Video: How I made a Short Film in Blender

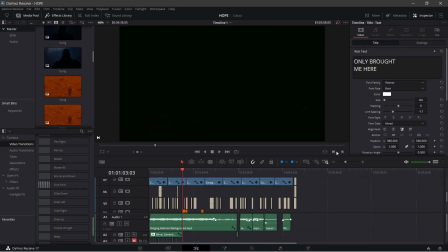0:19 So here is how I made this short film Hope using Blender and DaVinci Resolve.
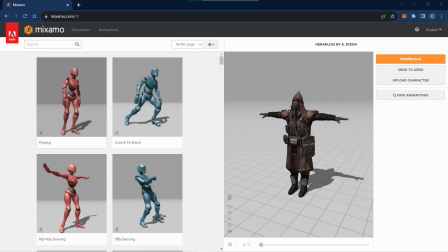0:24 Number 1. The characters. The characters are from Mixamo, both the alive and dead ones.
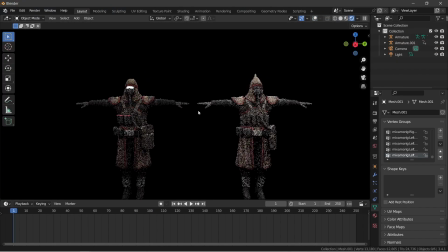0:31 However, I did make some changes to its appearance and materials to match the style of the movie.
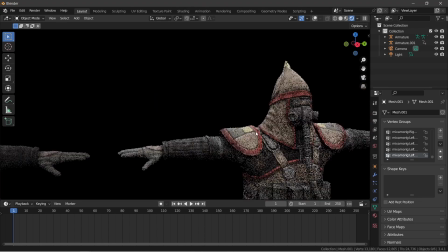0:36 Most notably, the round head instead of the pointy one. That one looks completely medieval.
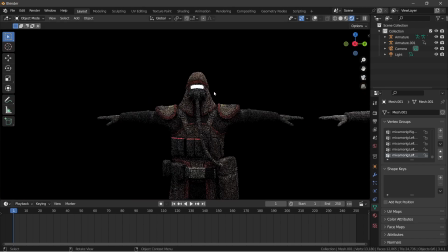0:41 I also added a few lights on the character, like on the headpiece and the body, to suggest a time period in the future.
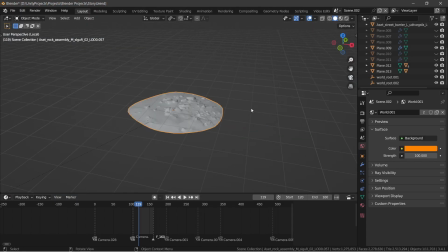0:50 Number 2. The environment. For the first sequence, the ground is a single asset from Bridge that I duplicated and spread across using instances. The atmosphere is a humongous cube with a principled volume shader.
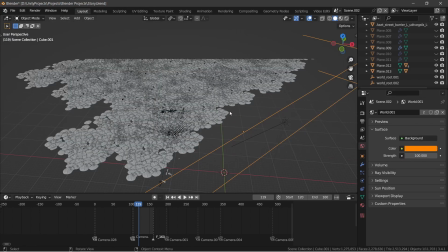1:02 The environmental lighting is just a background node with a kind of orange color and a very high intensity.
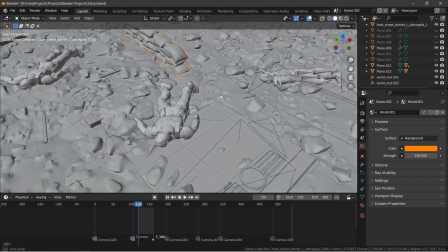1:08 I added some dead soldiers and also some sandbag barriers here and there to further imply a warfield.
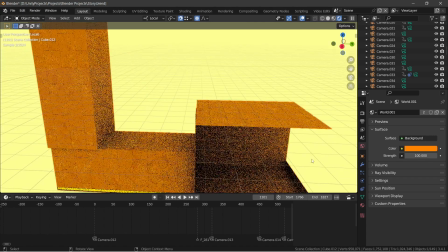1:14 For the underground sequence, I built out the basics of the bunker and added a concrete texture to it.
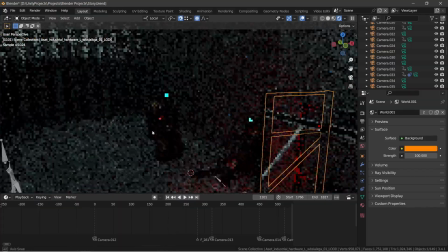1:19 Then I just populated it with a bunch of different assets, added some area light, and that was it. Number 3. The animation. There isn't much noteworthy about the animation except for these two shots.
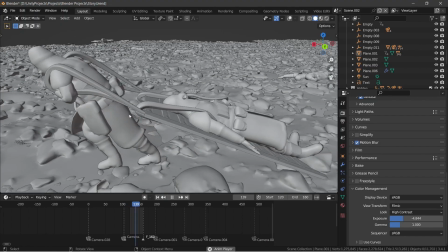1:36 This was the most interesting and hardest part of this sequence, trying to make this wooden board move along with the soldier pulling it.
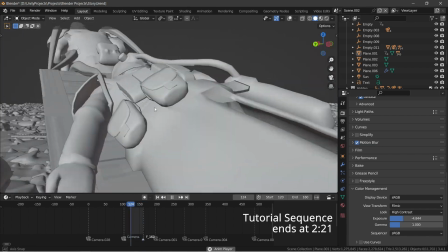1:42 Here is how I did it in case you are curious. I painted the injured soldier to the wooden board.
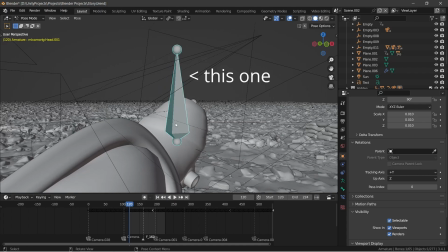1:48 I added a new bone to the armature of the soldier walking. Now I painted the wooden board to that new bone.
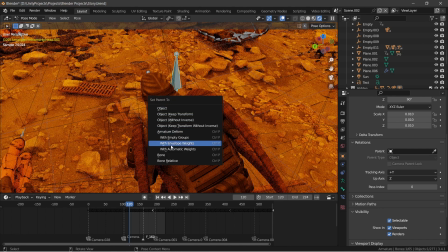1:55 This made the board follow the soldier at its pace and not at a linear rate.
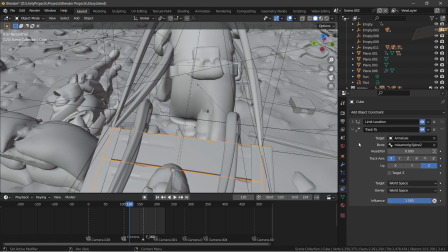2:00 Then I added a track to constraint on the wooden board and set the target to one of the spine bones.
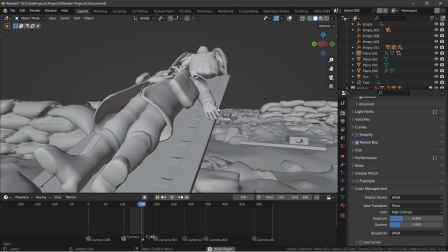2:05 Now it will turn and look towards the direction of the soldier moving.
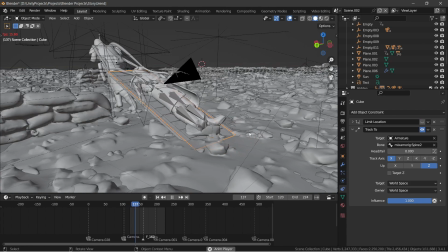2:09 I also added a limit location constraint to limit the movement of the board on the z-axis, so it remains grounded.
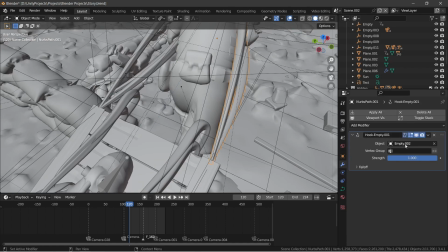2:15 I parented the curved ends to hooks and the hooks to the board, and the curve itself to the soldier's shoulders, so they behave like real ropes.
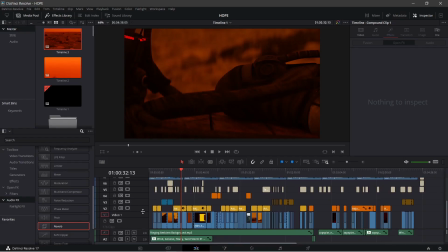2:26 Number 4. The editing. The editing was done in DaVinci Resolve. I started this process quite early when I had only a shot or two rendered of the first sequence.
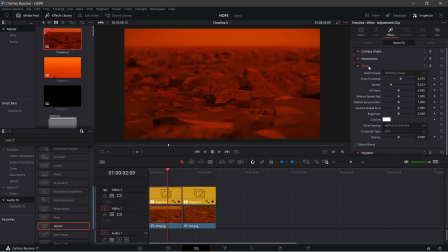2:35 I wanted to determine and lock on the look and structure of the film as soon as possible for the future sequences.
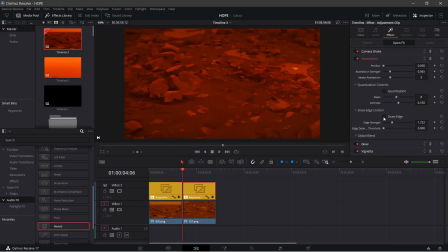2:42 Mind you, I still hadn't completed even 20% of the story. I knew where it would eventually head, but nothing too concrete, and I still hadn't figured out the end.
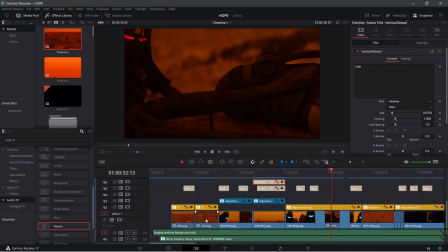2:53 So as you can see here, I have a few different layers. The base layer is the one that contains the render sequences from Blender.
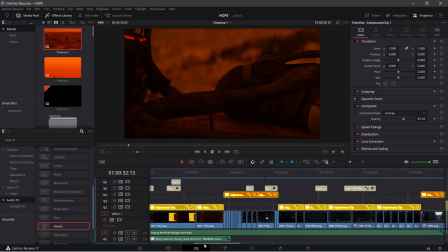2:59 Then on top of that, I have the adjustment layers that hold the color grading and a few effects like vignette, glow, etc.
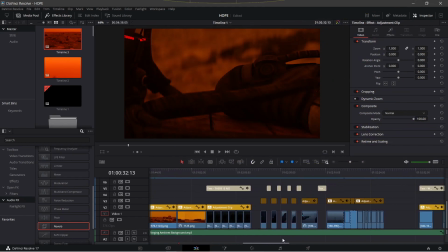3:05 Each sequence has different gradings according to its colors and lightings. Over that are the text layers, and on top of that is the film grain to give us that film glow.
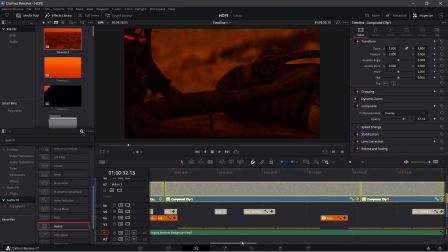3:14 Now let this serve as a reminder of why you should color grade your renders.
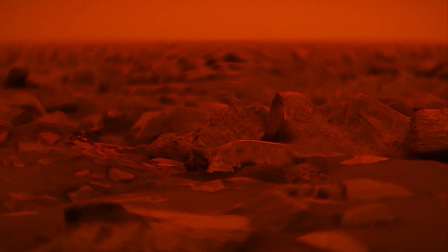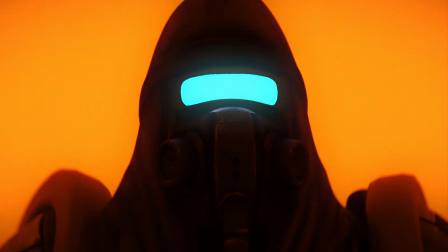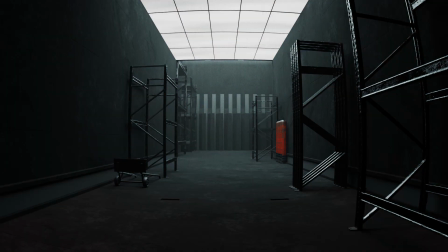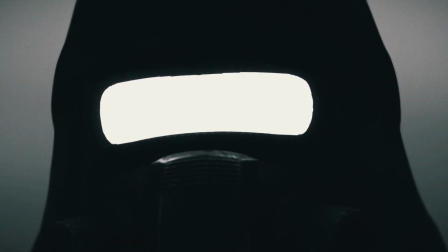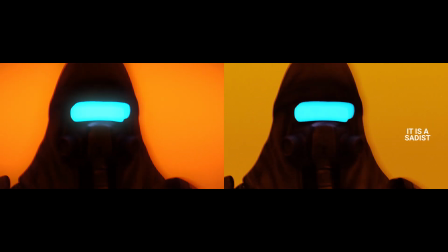3:45 As you can probably tell, I color graded the fuck out of these renders, and that is why they look so good.
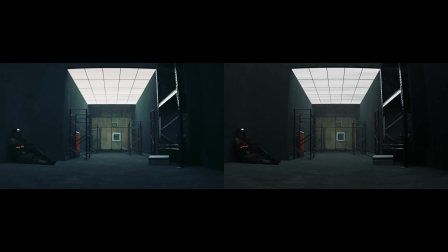3:50 So always color grade your renders to make them go. And that's it. That's how I made Hope.
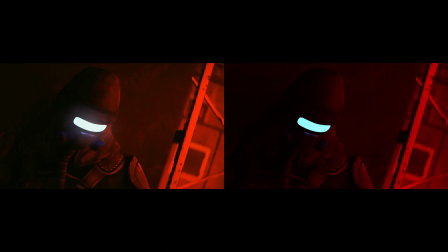3:56 Hope you enjoyed this video, and